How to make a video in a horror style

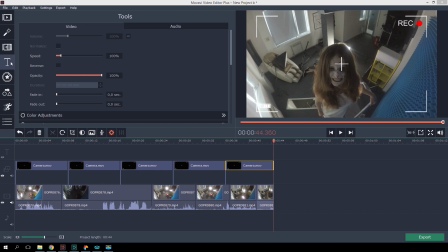12:24 Also, this timer title helps to complete the CCTV look I'm trying to achieve.
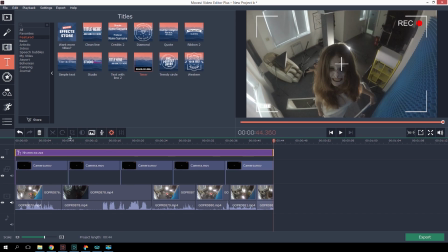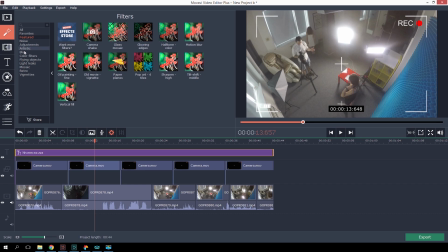12:35 To create the effect of a damaged film, you can apply several filters. For example, grayscale, VHS, camera shake, or noise. Let me tell you exactly how I did it for my horror movie. I applied the grayscale filter to all the clips. Also, some of them have the camera shake and motion blur effects. The key word is some.
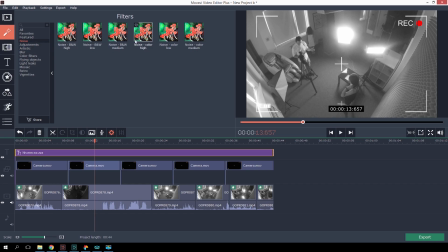12:54 In my case, only the very scenes when the ghost attacks.
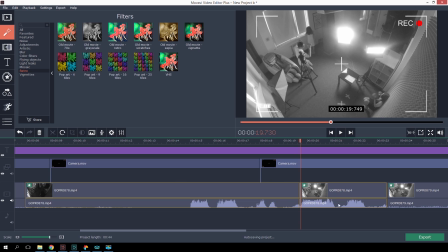12:59 I used the scissors tool to cut the scenes, so the additional effects would be applied only to them.
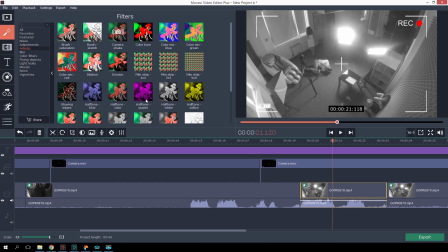13:04 I highly recommend you use the filters, but not to go crazy.
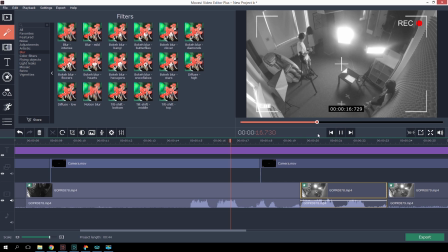Do you remember the reference to understatement?
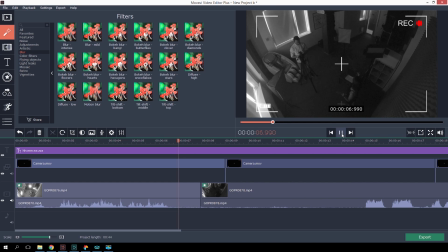13:21 I specifically leave it only in the key moments, as if the film was spoiled, so that the viewer mentally completes a single picture of what is happening. Believe me, it'll be more effective. I can use hard cuts, and then connect them with video cassette effects.
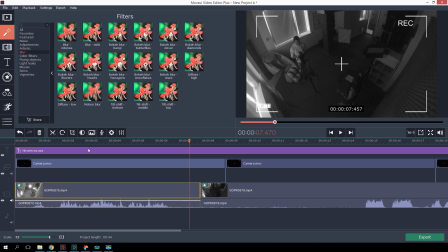13:35 Here is what I do. I cut a small, shorter than a second piece of clips using the same scissors tool. Next, I add the VHS and low noise filters to the clip.
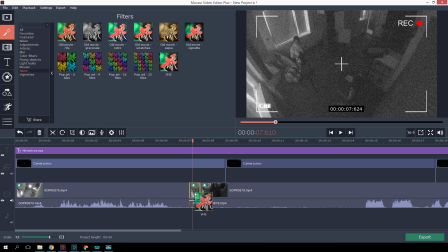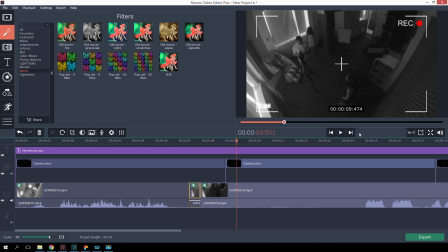13:54 Now, instead of a hard cut, I have this kind of transition between scenes clips. Works great for the found footage look.
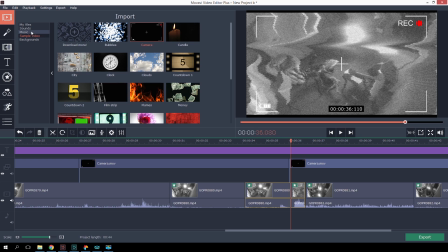14:00 At some points, I also edit white noise footage. The cool thing is I didn't have to search the web for footage like this.
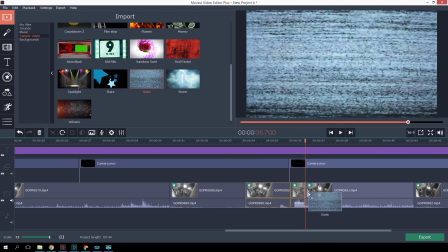14:07 It's already there, in the Movavi Video Editor built-in library.
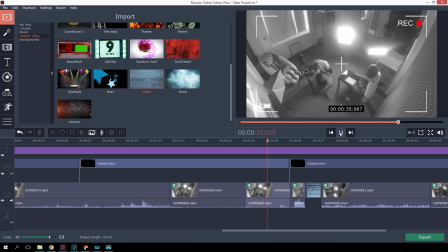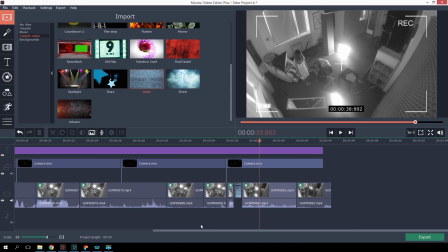14:20 Now the sound. I don't need extraneous sounds. I'd rather decide for myself when the door creaks and when the music should reach a crescendo. This means we need to delete the existing audio track. Right-click and select Detach Audio. Now the video and audio are separate. Click on the audio track and select Delete.
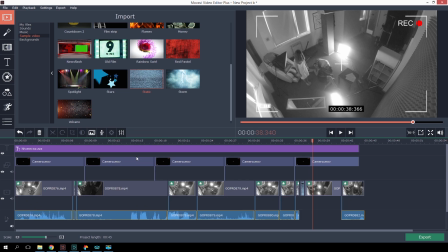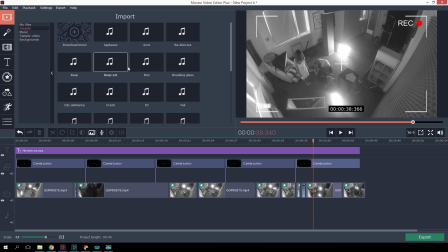14:44 So, now let's look at the program's built-in collection of music and sounds. From the most appropriate sounds here, let's go for heartbeat and white noise.
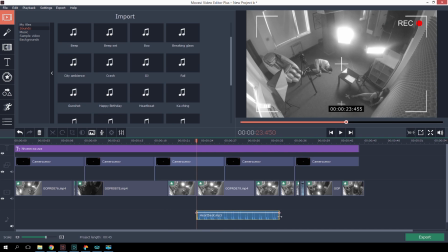14:53 I drag them to the timeline and trim a little bit.
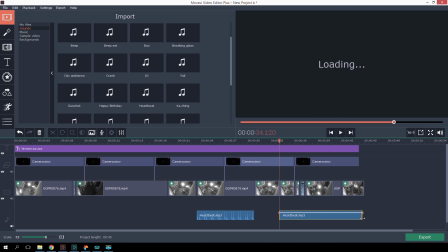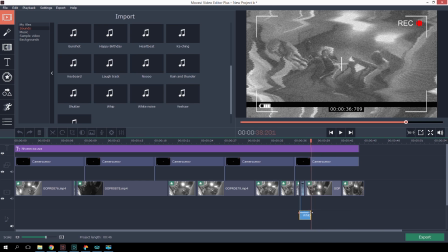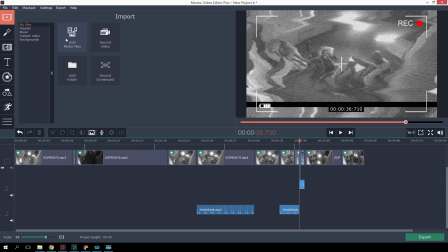15:09 Let's not forget about the background music. I can hardly recall a modern horror movie without dark ambient. This track fits just right. I found it on the YouTube Media Library.
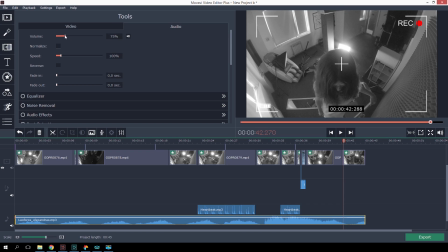15:23 It's important to lower the sound to about 30%, so that the background music doesn't spoil the sound effects I have applied earlier.
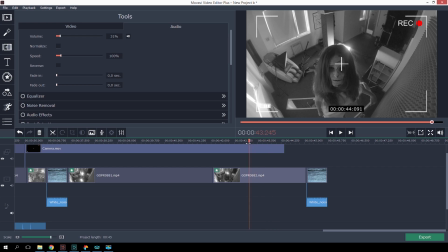15:31 Also, it is worth including a few close-ups, as was shown in the scene from the movie The Shining. If you didn't decide up front what type of shot you want to use in the final video, it's not a problem. Since we will use a spoiled record, the loss of quality is not bad news for us, which means that we can crop the picture in order to get a close-up.
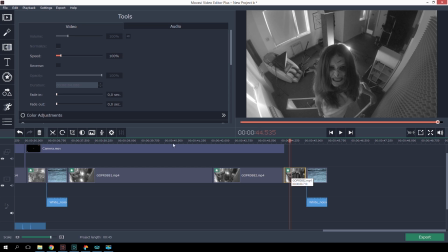15:50 Let's define the part where you want to add a close-up. Click on Tools, Video Properties, Rotate and Crop.
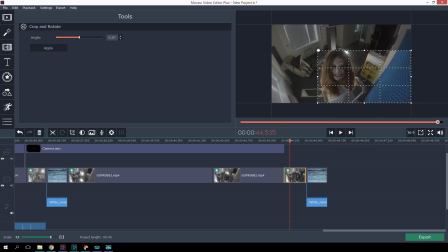15:57 Moving the dots in the preview window, you can choose the frame size and determine which part of the frame to keep. Click Apply.
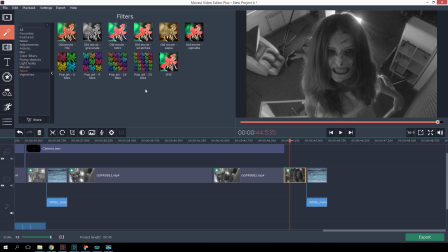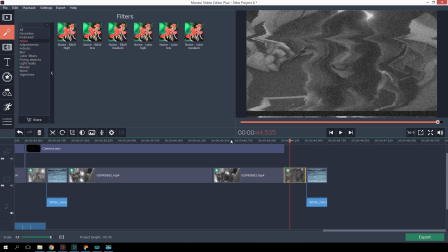16:10 Well, that's it.
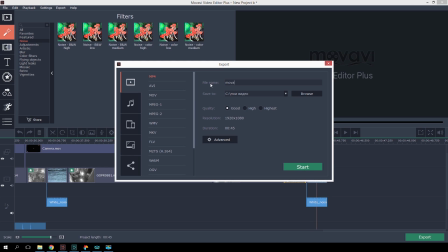16:16 Click Save and select the desired video format. That's what we've got.